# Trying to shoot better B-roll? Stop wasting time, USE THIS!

Good day guys, I know, another video about shooting B-roll like the other hundreds of videos on YouTube, but these are not like useless filmmaking hacks or tricks. These are 3 real filmmaking techniques that they use in Hollywood or big production companies.
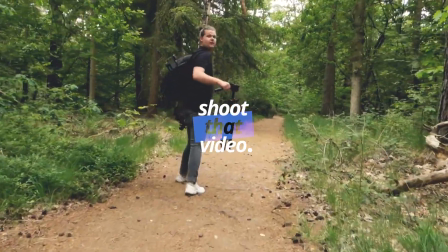0:18 So we're out here in the forest. I'm super excited to show you these 3 real tips. The sun is shining, we're allowed to leave our homes again. Let's go! The first lesson of these 3 is the rule of thirds. This is the rule of thirds. Maybe you recognize it, the 4 lines on the screen. And the rule is that your eyes naturally focus on one of the thirds of these lines.
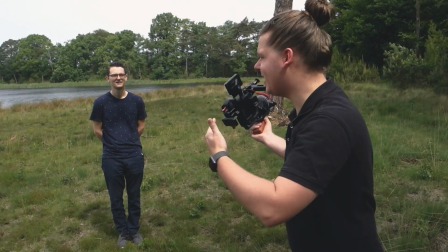0:42 But of course, the best way is to just show you it. This is Reno, my model for today.
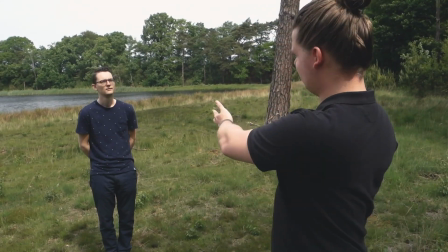0:47 Yes, I know I would also rather have Kate Upton as my model, but we have to deal with Reno from Living with Pixels today.
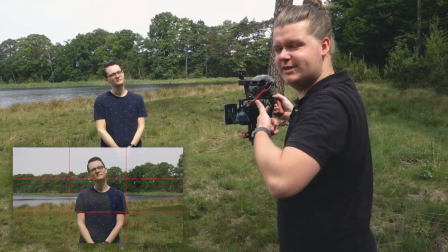0:54 Oh, okay. Hi. So if we take a normal medium shot like this,
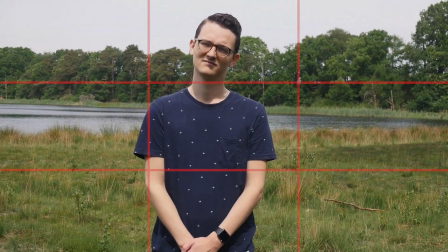1:00 then now Reno is in the middle. But we can also choose to put him on the
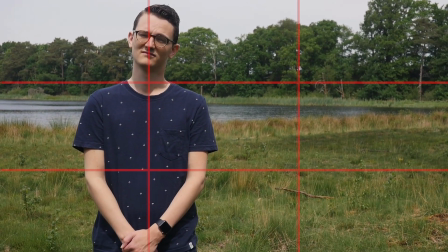1:04 left third side or the right third side of the screen.
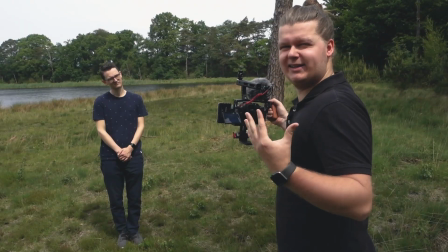1:09 And now Reno is directly looking into the camera,
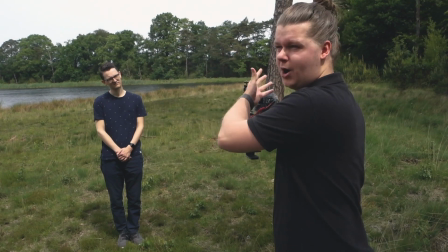1:12 but if you have to make a choice and Reno is looking one way or the other, then you have to adjust your side on that.
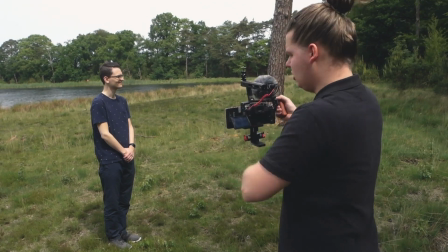1:19 So for example, if Reno is looking to the right side of my camera,
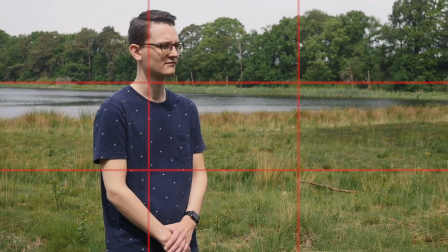1:23 I have to frame him on the left side of my camera, so there's an open space in the direction he's looking at.
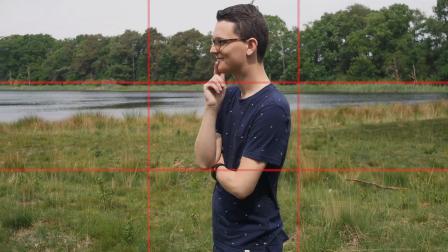1:29 But if he's looking to the left side, very nice modeling for me,
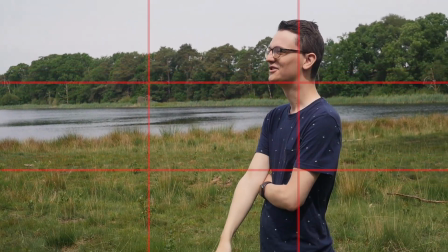1:33 then I have to put him on the right side of my screen, so there's an open space at the side he's looking at.
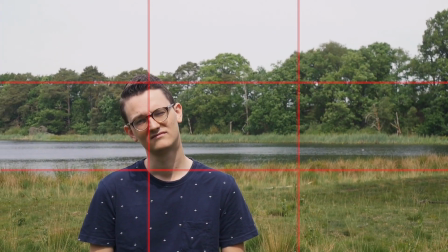1:40 So that will mean that also this is the right way to frame him. But that's not really true, because you also have to look at his eyes, because we as humans are naturally focused on the eyes of a person. So to do the rule of thirds the right way, you also have to take a look at his eyes, and his eyes also have to be on 1/3 of the screen.
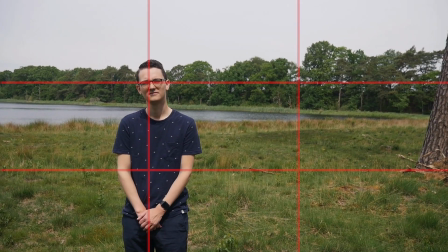2:01 Also, if I make a wide shot like this, then now his eyes are on 1/3 of the rule of thirds raster. So just to give you some more examples: wrong way, right way,
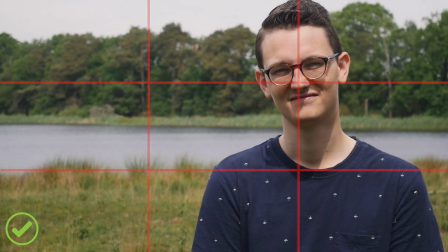2:12 right way, right way, wrong way, right way, wrong way, wrong way, but right way.
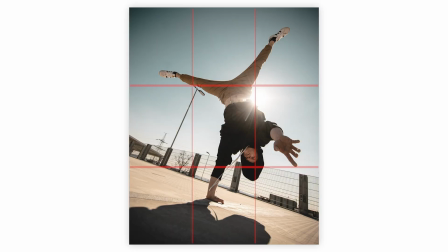2:17 One last thing I want to add to this lesson is that this rule is also used in photography,
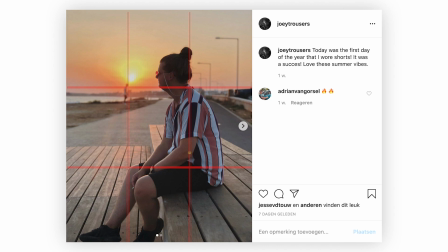2:22 and also simple photography like my Instagram, I use this rule.
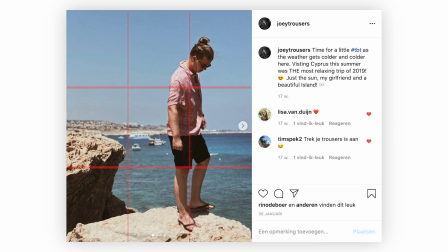2:26 The eyes are not always on 1/3, as you can see, so that is more of like a option also in video.
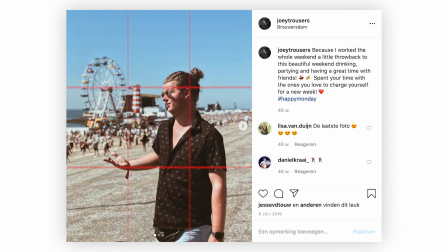2:32 But if you frame people out, it's always in the middle or on 1/3 of the screen on the left or right side. I hope it's clear for you now. Keep this in mind when we go to the next lesson. And the second lesson is master these 3 shot types: wide, medium, and close. There are like 10 or 20 more shot types that you can learn, but these 3 are the 3 most important ones. The shot you just saw and the shot you see now is a medium shot. This is a shot from waist up. This is a shot that is mostly used for conversations, dialogues, or things like that.
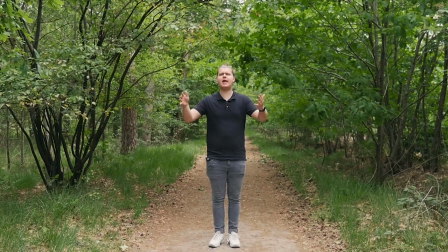3:10 And this is a wide shot, as you can see. And again, I'm using the rule of thirds also with this shot.
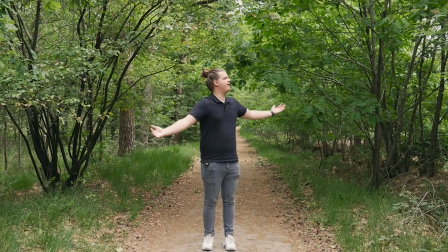3:17 A wide shot is mostly used to see more of the environment. Where am I? What am I about to do? Things like that. And this is a close shot. And a close shot is of course not the good framing for a presentation shot like this, but a close shot is used to give you more detail about the thing you're looking at, and if you're using it on people, you see more emotions of the face. It's not that hard, but to use it to make instantly better B-roll, you have to cut up your B-roll in different shot types. So for example, I'm going to take a B-roll of Reno getting lost in this forest. But instead of a B-roll that looks something like this,